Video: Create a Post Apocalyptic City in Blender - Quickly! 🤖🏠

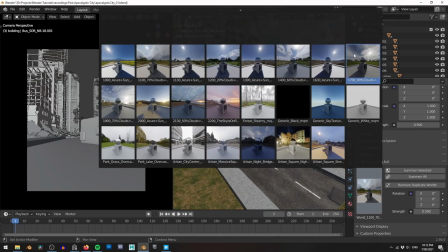HDRIs are awesome for quickly lighting a scene but oftentimes they don't quite give you the level of control you want.
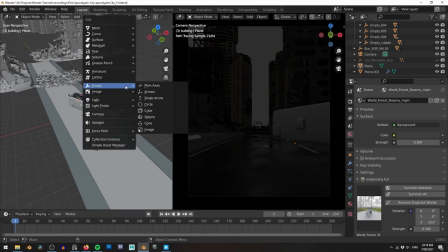In my case I reduce the intensity of the HDRI just so it provides a little bit of ambient light and then bring in a sun lamp to provide the deep shadows that I want.
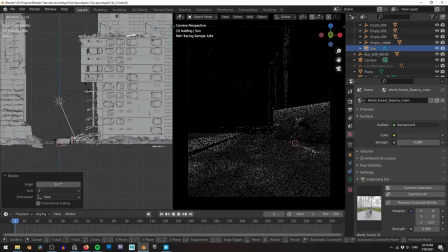I'm constantly thinking about my overall composition and I know I need to keep emphasizing this bus area.
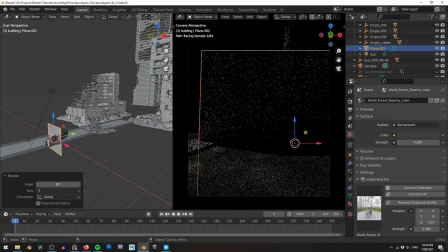So I throw in a light block to cast some shadows in front of the bus but leave the bus itself well lit.
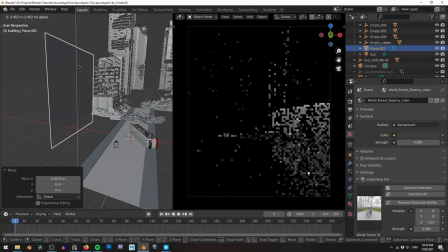This contrast will hopefully help draw the viewer's eye where I want it. I also add a little bit of an orange tone to my sun to give the impression that it's either early morning or late afternoon.
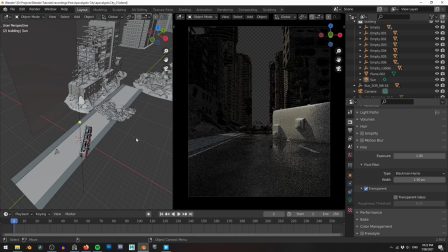I know that eventually I'll be adding in the robot and turning this into a little bit of a scary scene and these times of day are generally considered it a little bit more spooky.
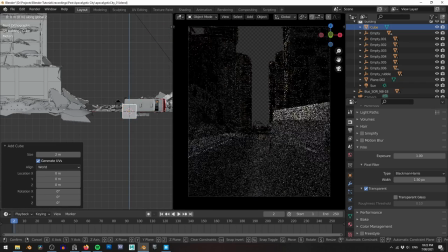Another big part of my lighting setup is going to be this fog and the sunbeams coming in from the side.
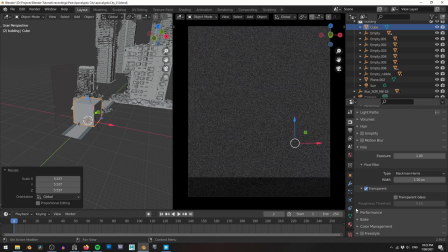So while I'm working on the lighting, now is a good time to bring this in.
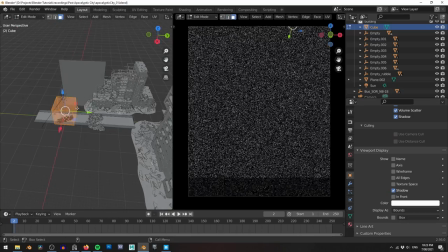I create a giant cube to cover most of my scene, remembering to change its viewport display from textured to bounds so that you can actually see through it while working.
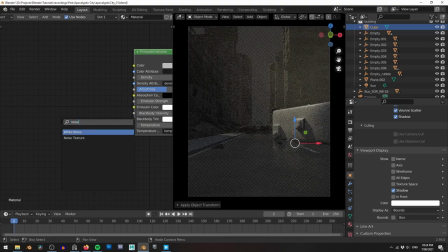I add a principled volume shader and turn it into fog. I plug a noise texture into the density slot to add a little bit of variation in the fog.
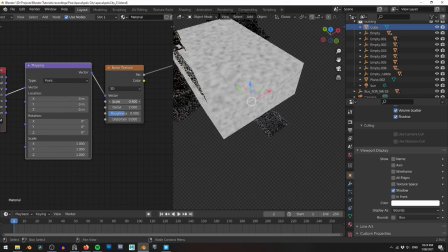I found that adding a little bit of distortion to the noise texture can kind of give you this wispy fog which is really nice i found that by default
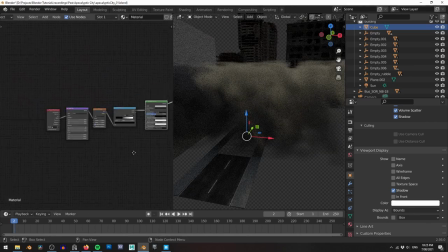the fog density is always really really thick so i like to add a math node in between my noise texture and the volume shader
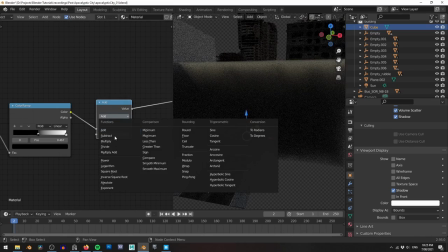and then set it to multiply and choose a fairly low number this dramatically lowers the fog density city
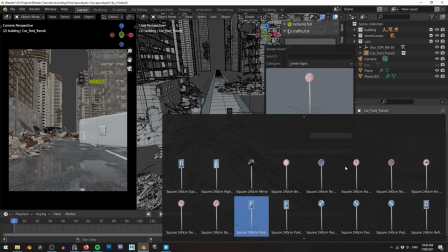streets are always really busy even the half destroyed ones so once again i turn to the traffic add-on and start adding random street elements to the scene
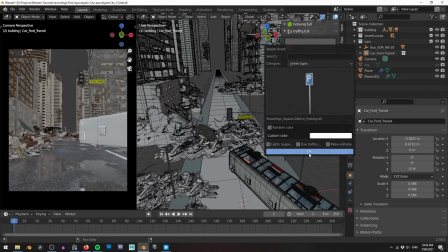This stuff is why I really love these kind of add-ons. Like, there's just not a lot of challenge in making a street sign.
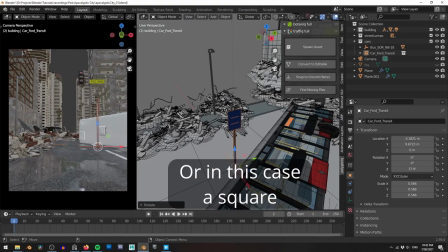I mean, it's essentially a cylinder with a circle stuck on top of it. But modelling and texturing one myself could take half an hour or so.
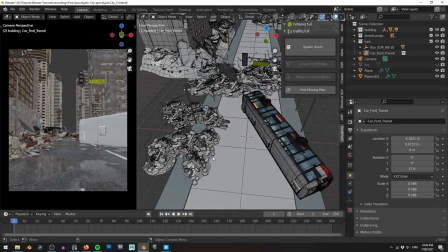So I'm perfectly happy to pay another artist to build these kind of scene filler assets and let me get back to crafting my scene.
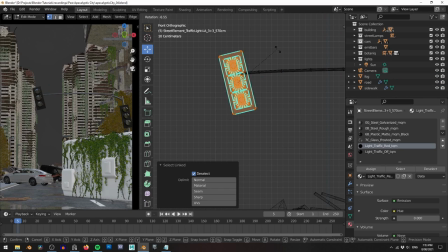This streetlight here is looking a little too perfect,
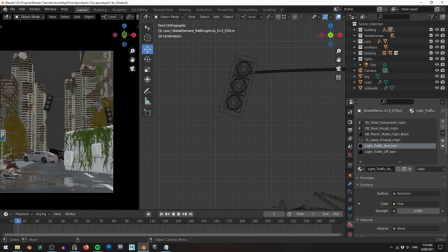so I jump into edit mode and rotate a few things out of place. this just makes it look like everything is held together with duct tape and a prayer.
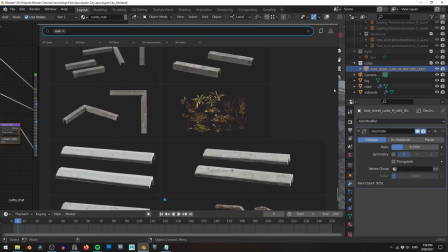The gutters here come from Quixel Bridge. They're battered and crumbling and add that nice little bit of extra detail to my streets.
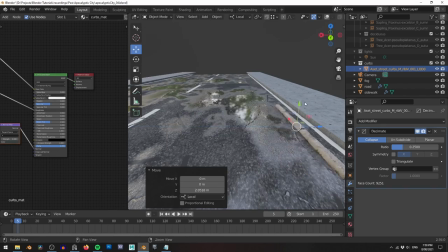I join a few different pieces together and then use an array modifier to instance them down the street.
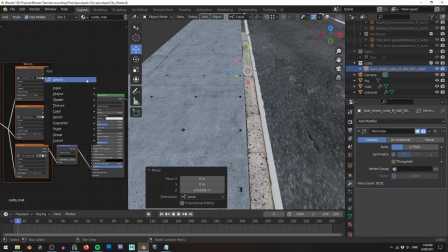I also tweak their color ever so slightly just to fit better by using a hue and saturation node.
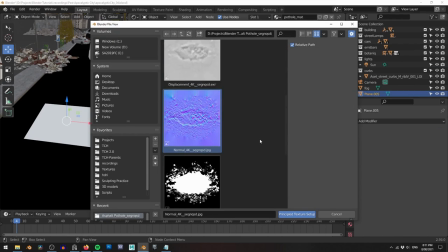I also grab a couple of these pothole assets from Quixel.
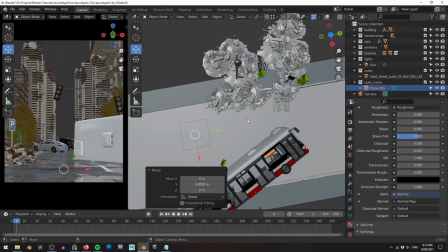You can barely see these things in the final image but it's just another level of detail that adds a little bit of grit and grime to the city
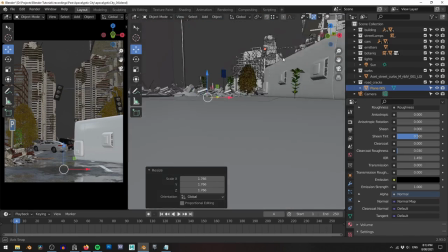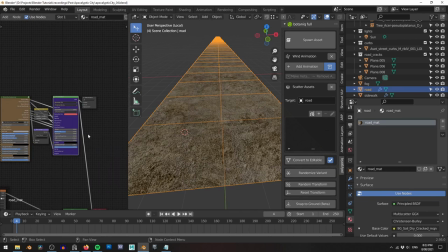speaking of grime this road is looking far too clean so i added dirt material using materialic and then blend between the road material and the dirt material using a noise texture
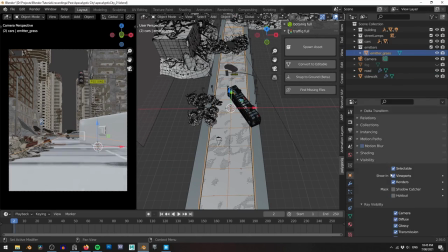next up is to start making it look like nature is trying to take back this city to do this we're going to need trees plants grass and weeds i start by
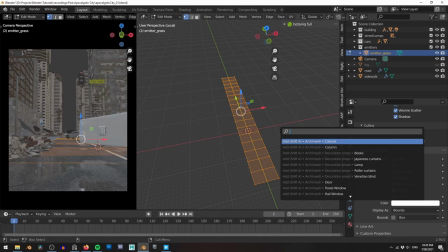duplicating the road i'll edit this to use it as an emitter to scatter grass particles around the scene. I add a few extra subdivisions to make it easier to vertex paint later.
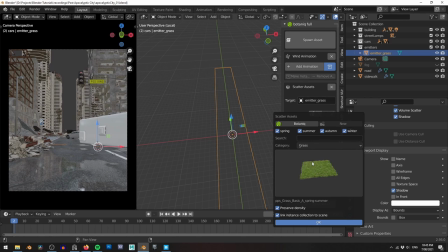Botanic comes with a few presets you can use to scatter, but in my case I want to add a little bit more fine-tune control, so I create a custom particle system and manually choose the assets myself.
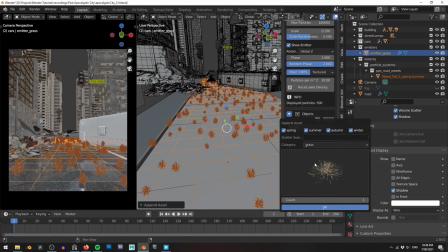Once I've picked a couple of grass and weed assets, I jump into the vertex paint modes to manually paint where I want them to appear.
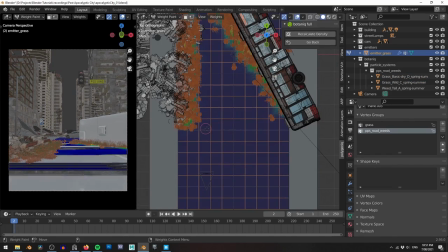I deliberately choose areas where soil would build up and allow plants to grow, such as out of the rubble or near the edges of the bus.
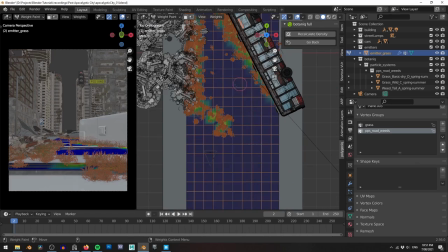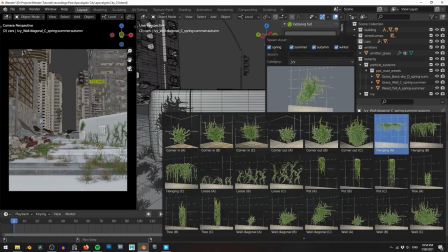Next I add a whole bunch of vines draping over the bus. Botanic is amazingly fast here as I can simply instance my current vine asset and
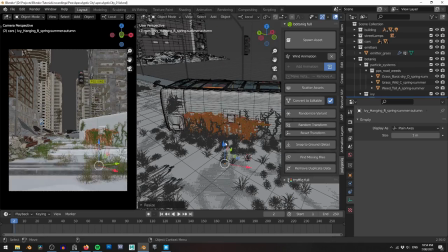then hit randomize variant and the asset automatically chooses a different vine from its large collection.
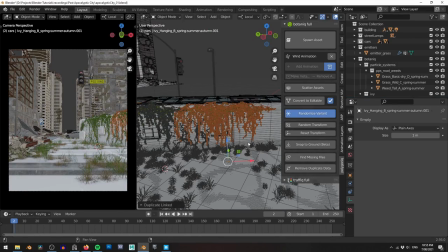This helps add variation and prevents repeating patterns.